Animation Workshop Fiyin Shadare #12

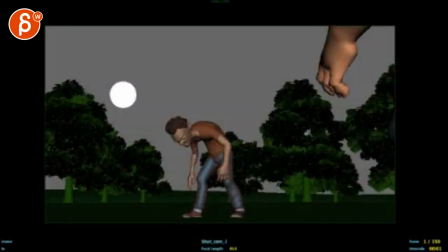3s
All right, let's check this guy out.
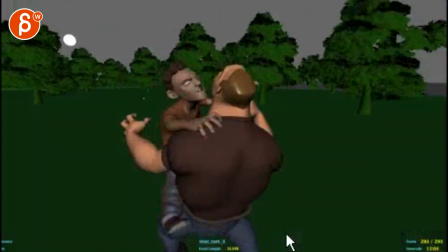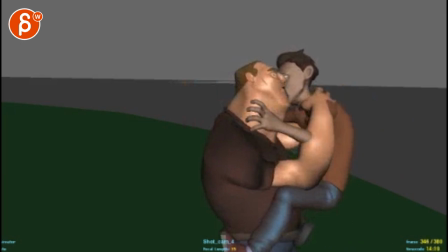18s
Haha, this looks like he's just, oh, I love you, I love you, I love you. Um, it's a good question.
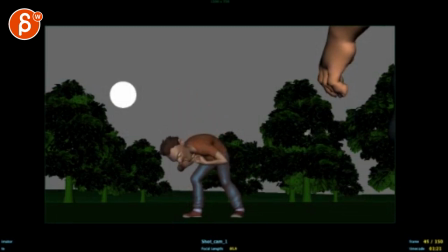25s
So this is working well, it's cool. It's all cool. It's a little bit floaty and swimmy there, there, right? Kind of wing, wing, and then slow rotation.
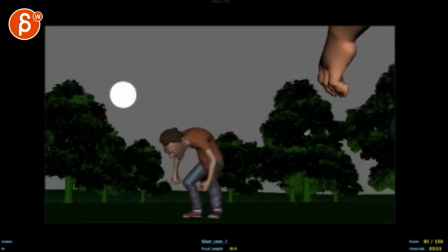38s
The ending is good, but just that stuff like this is a very isolated rotation, it's kind of spliny and computer-y, so a bit more within this region, like those type of movements you have are good on the hand.
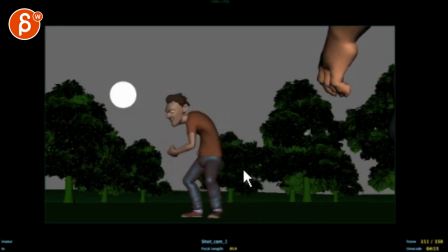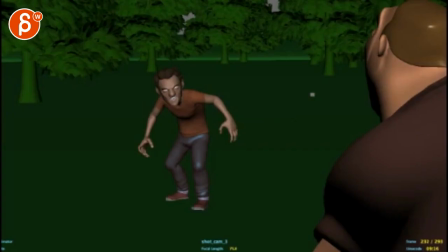61s
That's cool, what's missing here is that your
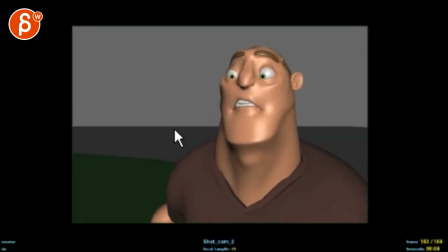66s
camera stops at the end, see this, keep going with your move or potentially reframe, but keep that energy going where there's a little handheld so right now everything just kind of stops and
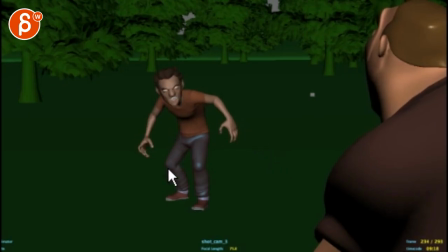76s
then cutting to this he's also completely still and then i will cut on those frames here so when he moves here that's where you cut in
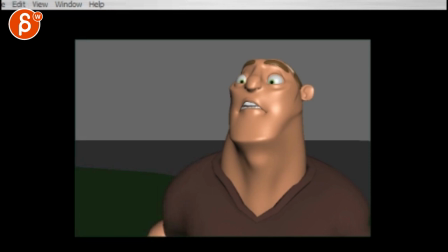89s
otherwise you just cut to nothing moving and that's kind of boring this
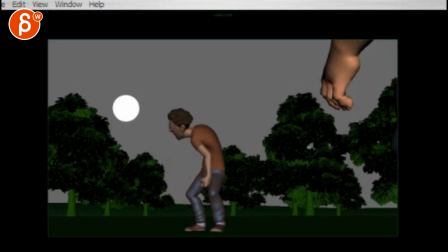95s
here he does this
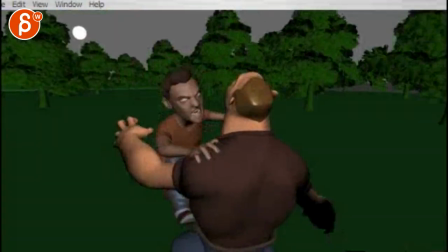97s
and he goes holy oh holy see there you go so much better that's cool it's all cool
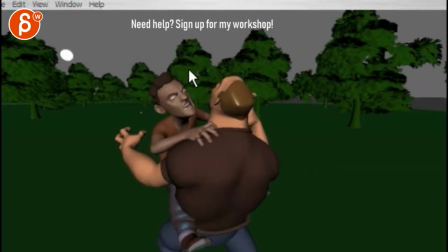109s
I think what's a bit funky is that, if you're doing this here,
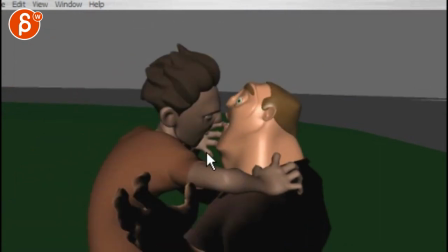116s
framing wise I would start just a bit more like that, as if it's almost like center frame and then center frame,
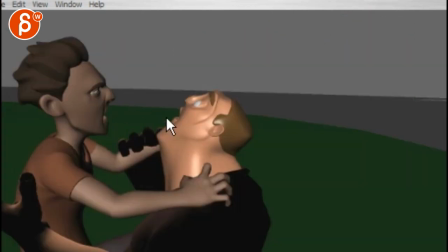124s
which might be a bit weird, but this feels weirdly too much to the left, you know, just a little bit.
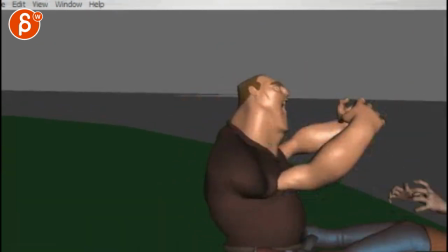131s
Now in terms of the ending, I see what you mean, we have kind of this turn, like I don't
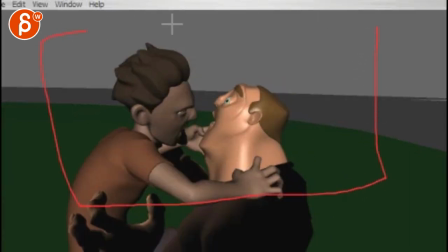140s
mind like you could actually be closer how about you're this right that way the cut is a bit more
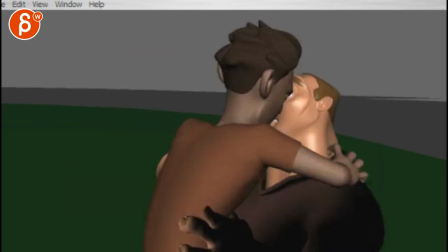144s
pronounced and it makes more sense and then by the time you're here you're actually
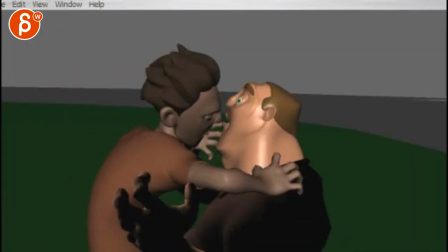149s
this close in terms of the framing right so the overall pull away you have is okay but you would start in closer
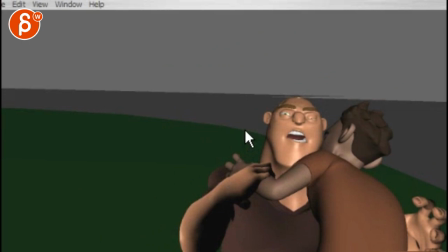157s
what i would do is with this like when you're in a frame like this it's really framed what you can do is imagine his arm is up like that and this guy's arm you know it's maybe up here like he's trying to pull his arm away and so
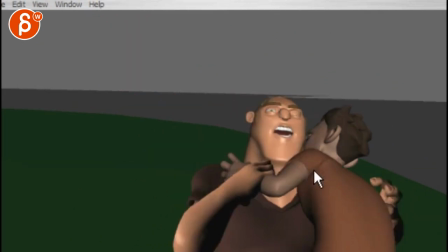172s
you have bigger arm poses on on the big guy you know that makes sense and then it will come and regrab this arm
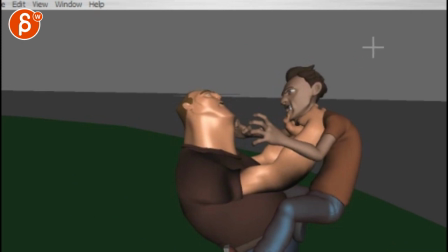181s
but then even then like the framing will be a bit more like that you know not so empty here and I think the headbutt doesn't quite read I don't know what you're doing, I don't know if that's a headbutt.
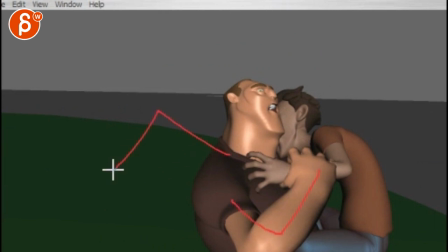196s
You could also do with this arm, you know, swing out from here to here, punch him in the side. Or you could do is take the other hand, and you're more like going to pose like this, and his guy's left hand is here and grabs his hair,
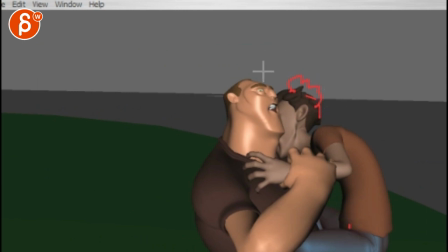212s
and then pulls him down so that at the end you have more of a pose where, um, that just holds him here a little bit, and then the head is like that,
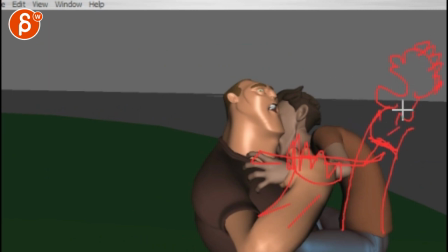229s
and then this guy's hand is on him, probably too far away, I don't know if that kind of works silhouette-wise, but the idea is that the hand is here, and then pulls him back, and then with the framing, it would be, you know,
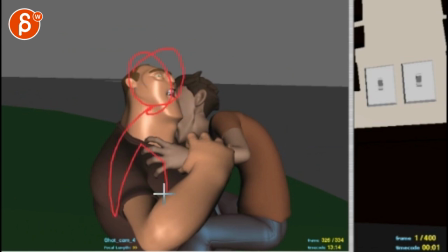243s
more something where you end up with him here, and then the other guy being back here,